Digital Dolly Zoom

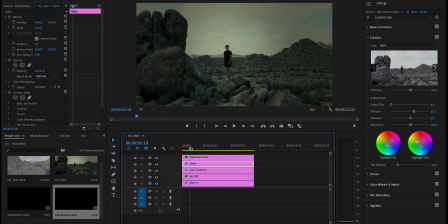11:59 and this is just gonna enhance the effect of everything closing in let's see if I did this right real quick basic correction and i should just be able to go down like this
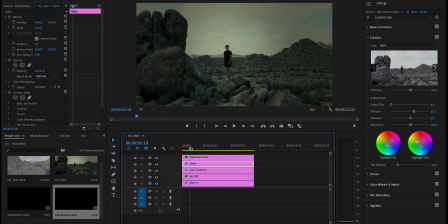12:19 you don't want that but i'm gonna leave it like that so it shows us how to fix it real quick let's invert this there we go so that's what we want but we want the feather to be way more and that's obviously way enhanced so we're gonna go to opacity
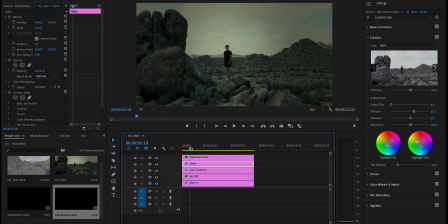12:42 probably 30 and let's enhance this feathering let's push that feathering even more and let's play this i
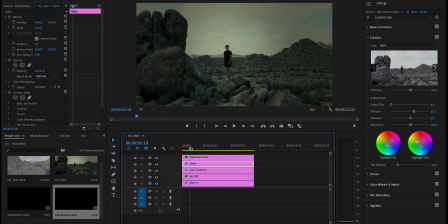13:02 looked pretty cool um let's make it a little darker and let's go ahead and isolate me even more so i feel smaller let's
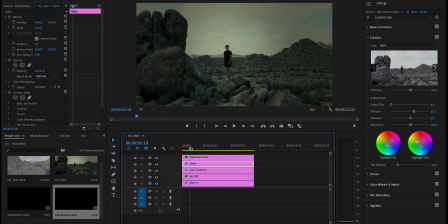13:22 play that back cool that is pretty cool it was very uneasy and
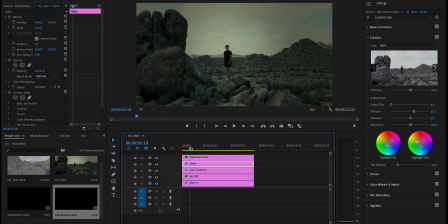13:43 what could you do to make this better um what we could do again is on the styling i think i already added it though yeah you could add sharpening um maybe not all the way like that but you could add like to 20.3 we'll see how that is um sometimes sharpening adds
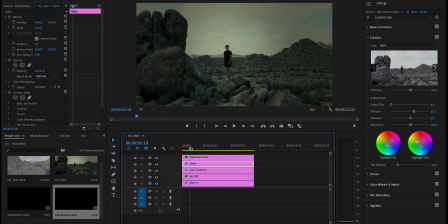14:01 a lot of grain and what we did is we add basically a vignette by hand
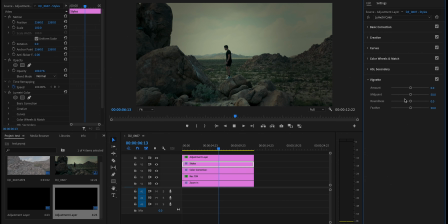14:08 but you also have a preset down here or you could add a vignette all right and say we were completely done with this and we already knew it was good to go
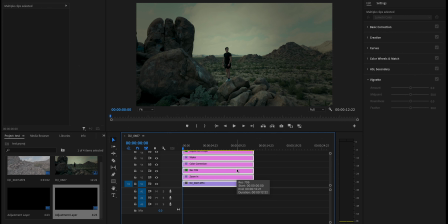14:23 no second guessing no color nothing else you right click and
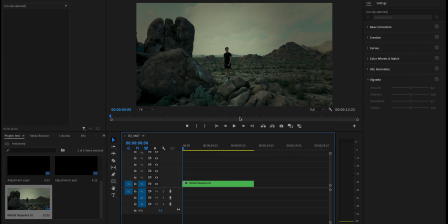14:28 you can nest it and it'll just flatten this all in one so now it's all ease of mind um i rarely do this unless i know i'm done I suggest you do the same so you don't have to go back to it all right see you guys in the next video